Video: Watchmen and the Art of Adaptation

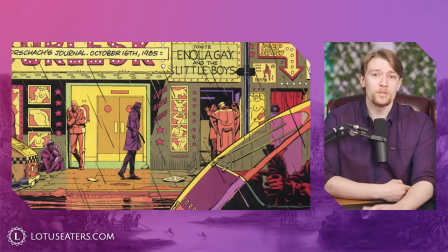(8:13)
Those vibrant colours create an effective contrast which gives everything a queasy and sickly look.
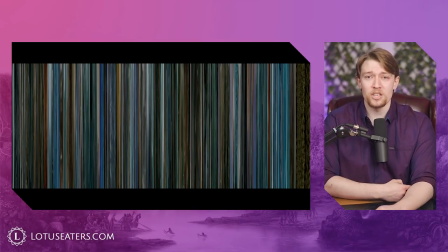(8:19)
On the other hand, Zack Snyder takes his typical route of achieving gritty and edgy by turning the picture's brightness down and casting everything in shades of grey.
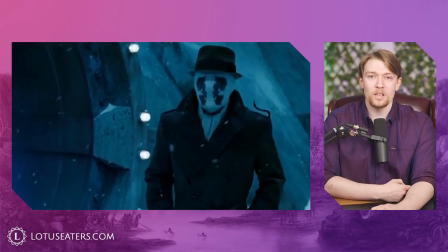(8:28)
This dampens the contrast of the image and any amateur graphic designer will tell you that contrast is one of the most effective ways of crafting eye-catching,
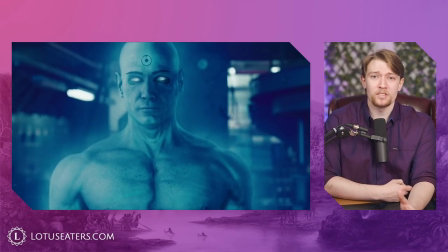(8:36)
striking imagery. Far from emphasising the bleak atmosphere that he was going for, it instead just makes the world look drab and dour, sucking the life out of any visual flair the film would otherwise have. One other change that may go unnoticed by viewers before reading the comic is the clumsy depiction of violence. Now, I'm not going to get all squeamish here and say the film is too violent or anything, is rated R for a reason, and the comic is just as, if not honestly, more violent. It's more how the violence is portrayed that's the big difference. In the comic, violence is measured and deliberate, no fanfare, it's just something that happens, a fact of the world that people live in. And in many cases, the film depicts violence in the same way.
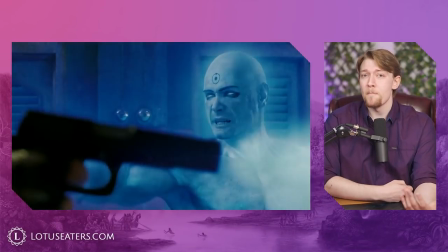(9:19)
Best example being the Vietnam bar scene, both versions depict the comedian murdering a pregnant Vietnamese woman in a brutal and unnecessary way. However, the rest of the film's a bit inconsistent in how seriously it takes the violence.
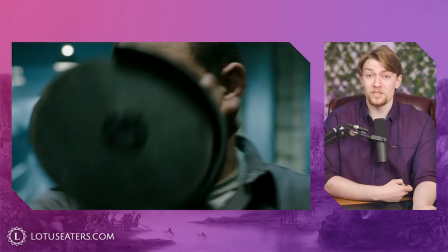(9:33)
In some cases, like Rorschach's prison escape, the violence is amplified.
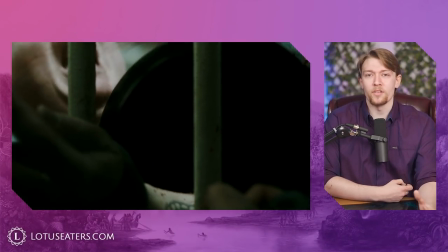(9:37)
The mob boss orders his goon's arms amputated rather than his throat cut, giving us a chance for some grisly gore.
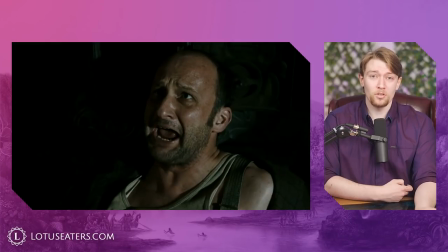(9:44)
Earlier in the film, Rorschach repeatedly butchers a rapist's skull with a cleaver rather than leaving him to burn alive off screen.
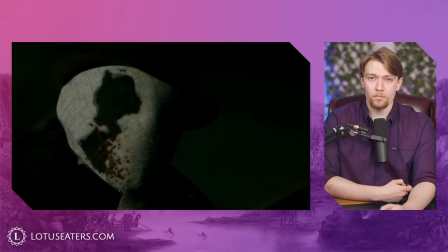(9:52)
Here, the violence we see is more extreme, probably to make it more visually interesting or just cooler. Snyder's favourite trick, slow-mo, doesn't help the fact that it could just be for coolness sake. I find it hard to think that Snyder is taking the violence as seriously as the book does when he deliberately slows it down at times, so you can really appreciate how cool the whole thing looks. I appreciate some good gore in a film, so once again, whether you prefer it or not, is your own opinion, but it's a different experience to the book, and not exactly faithful to the intention of the author. At other times, though, the violence is significantly toned down. The most glaring example is the tragedy in New York. The comic may have a silly, fantastical way of realising this tragic event.
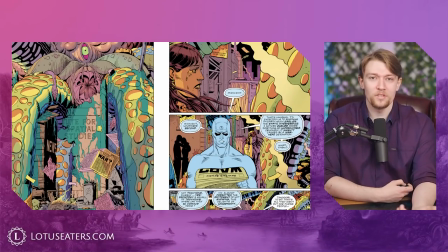(10:38)
A genetically engineered alien squid is teleported to New York and triggers a psychic explosion, killing millions. Sounds a bit outside the realm of reality. But, as unreal as this sounds, the comic makes it feel real by lingering on the destruction.
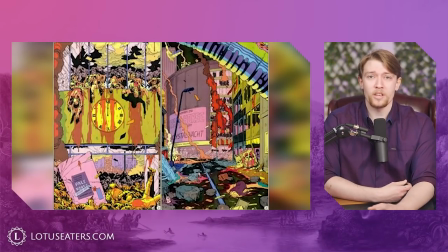(10:54)
You see, in full-page spreads used here for the first time in the comic, all of the side characters you got to know throughout the story, dead. Surrounded by thousands of corpses, piling on the streets and out of buildings. It's honestly pretty harsh imagery, and I can understand why, after 9-11,
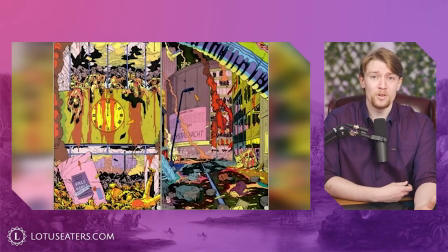(11:10)
studios would be hesitant to show this happening in New York, but they do still blow up New York in the film.
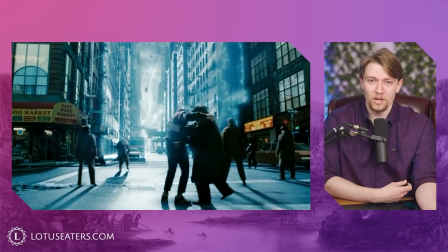(11:17)
They just have it be a Dr. Manhattan blast that conveniently vaporizes the bodies so they don't have to linger on the human damage.
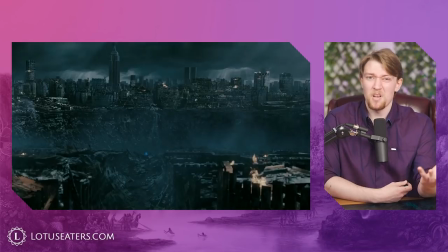(11:24)
There is a giant crater in New York that you see for about a minute, but in the end it just doesn't hit as hard. I wouldn't be able to guess the intentions of some of these changes, but their inconsistency honestly comes across to me like haphazardly making changes on a whim or sanitizing it for the studio, rather than changing things for a purpose, and if they did have purpose, I don't think it was conveyed effectively. The violence of the original tells us something about the world and the people in it, and changing what's done, or who it's done to, may only create slight differences on their own, but they add up to create a very different experience. This, and the other aesthetic components of the film may seem minor to some, but are hugely important for our understanding of the world.
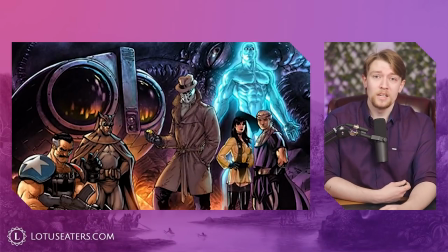(12:09)
Now, onto the most important feature of Watchmen, its characters. Here, we need to draw a distinction between means and ends. Much like in real life, there is a difference.